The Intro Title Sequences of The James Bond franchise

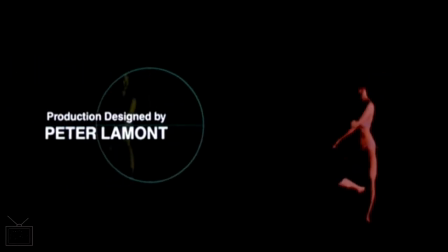As we go through, it really is that the films that
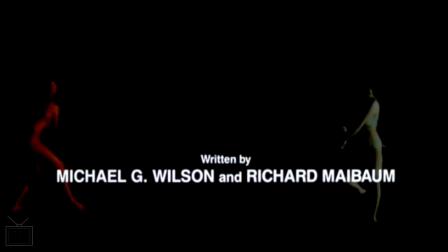or the sequences that do do a little bit more to sort of invoke the films that they're coming at the head of, that are the more interesting sequences.
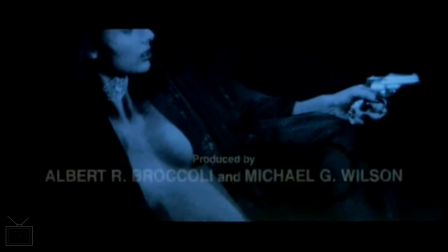Um, Again, this one is fairly boring. It's fairly dull.
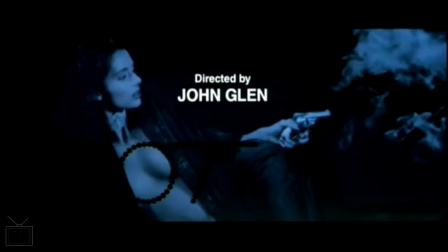It's just pistols firing and models running around and jumping.
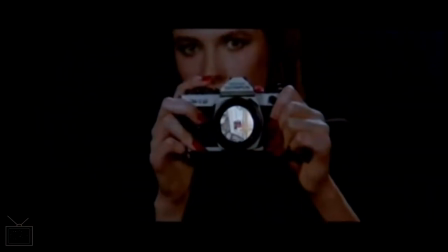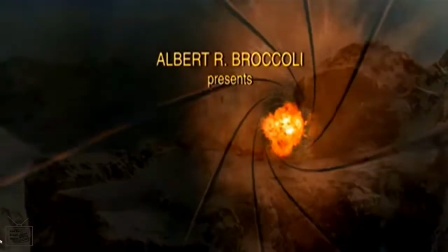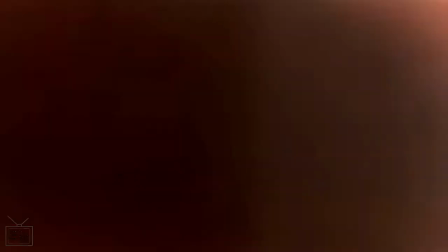And then coming back after a 6-year gap, which at this point was the longest gap between the Bond films, we have GoldenEye.
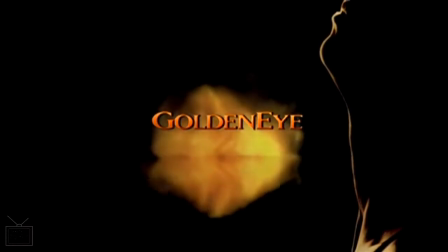And I would say that the title sequences get much more interesting from this point forward.
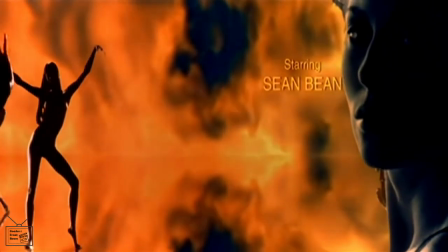They have a lot more going on in them in terms of the visual elements.
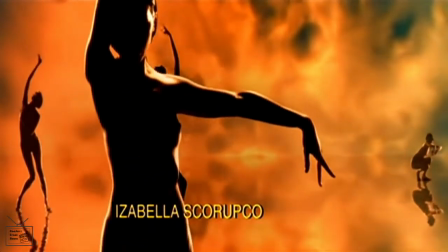You know, already we've got the firewall going on.
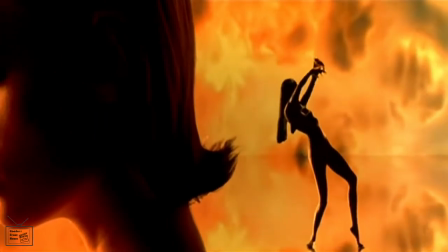We've had the sort of bullets zoom past us. We're still keeping up at this point with the silhouetted naked model,
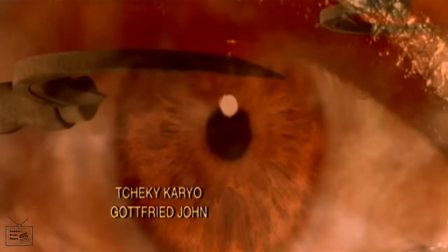which had become a bit of a Bond cliche, I guess, at this point. But we do have a lot more going on.
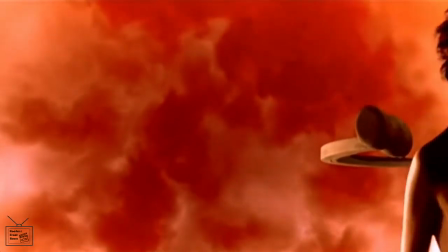I mean, we've got the obvious use of a golden eye,
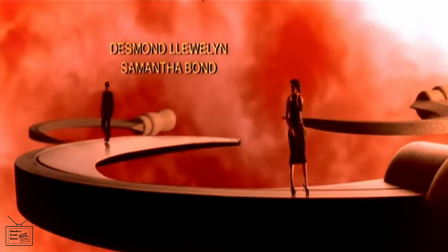but I really like the kind of symbolism that gets brought in here around the kind of
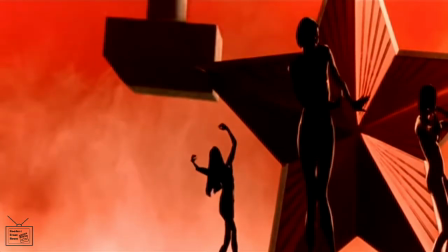concept of the collapsing USSR, with the
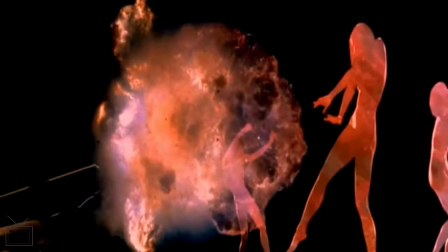various communist bits of iconography, crashing to the ground.
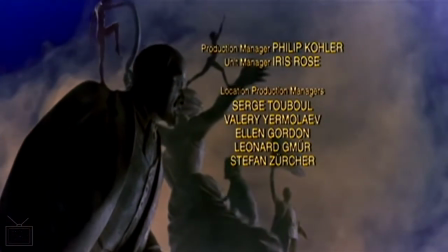That's a really interesting element, and it does tie into some parts of the film thematically.
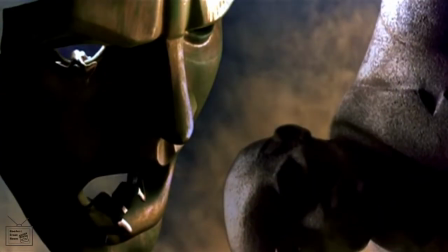This kind of concept of Russia as a fading power.
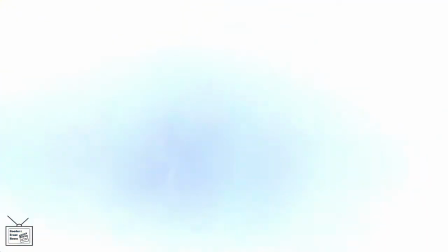A lot of inspiration for the sequence, clearly comes from the scenes that have been filmed in the graveyard of statues.
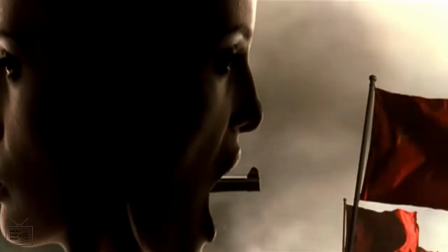But whilst we have the motif of guns and
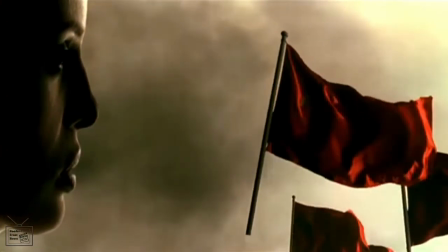naked models, we've got a lot more going on.
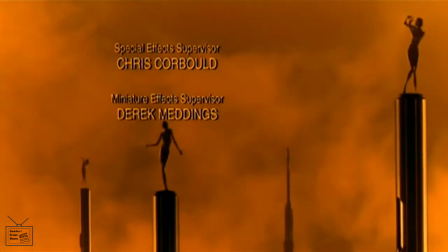The models have got some proper kind of choreography going on instead of just gymnastic twirls.
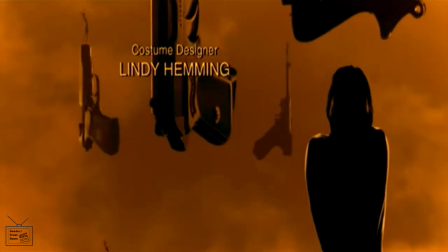It's actually a bit more kind of restrained than some of Maurice Binder's later efforts, where things are firmly pretty much silhouetted.
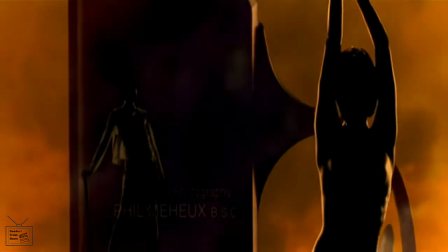We're not going basically full on nudity, but with some very sort of coyly placed sections.
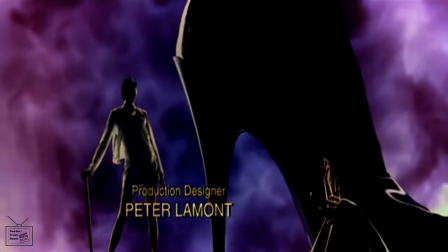So yeah, this is much stronger, more dynamic.
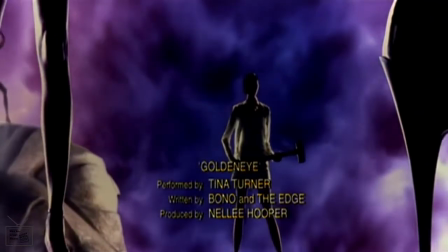And obviously things are being helped out, of course, by the advancing in technology of effects work.
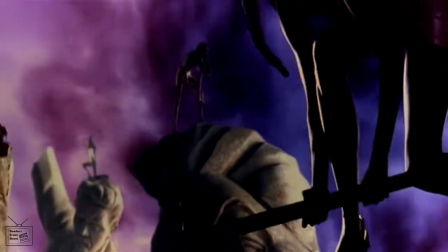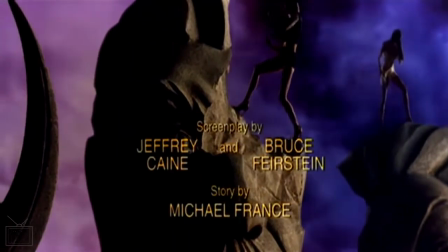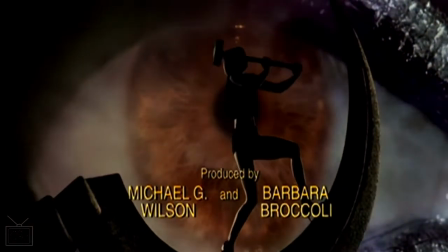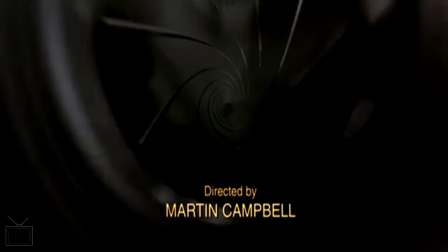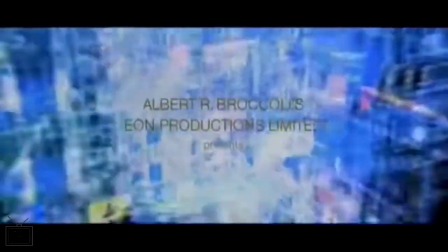Though, having mentioned sort of advancing technology and effects work helping out the title sequences,
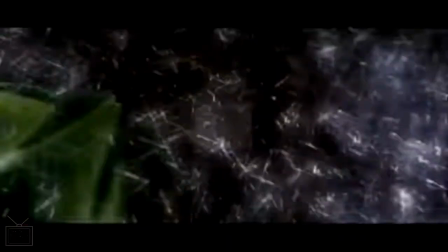they possibly went a bit too heavy with the CGI for Tomorrow Never Dies in parts of it.
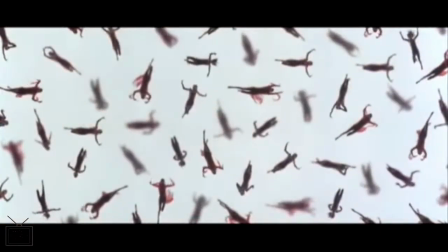You can see what they're going for.
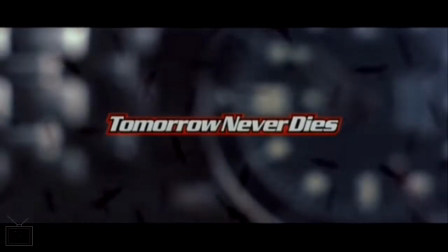They're evoking that element of media and computerization and all these kind of factors.
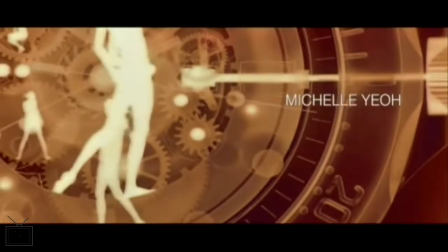But there's kind of the earlier sequences that are a bit easier on the eye, shall we say.
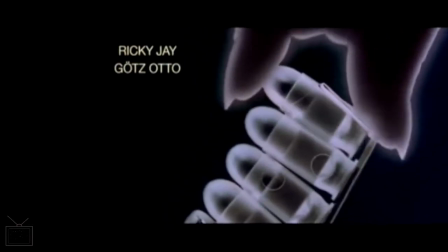I quite like the sort of X-ray effect on the weaponry.
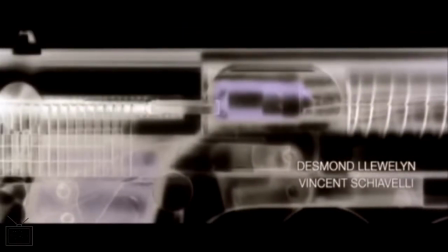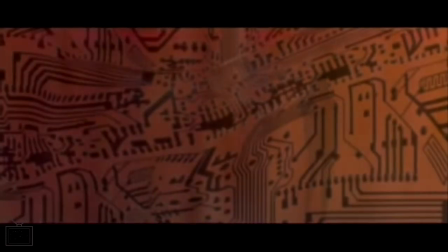Yeah, and here we go with the kind of lawnmower man-esque elements.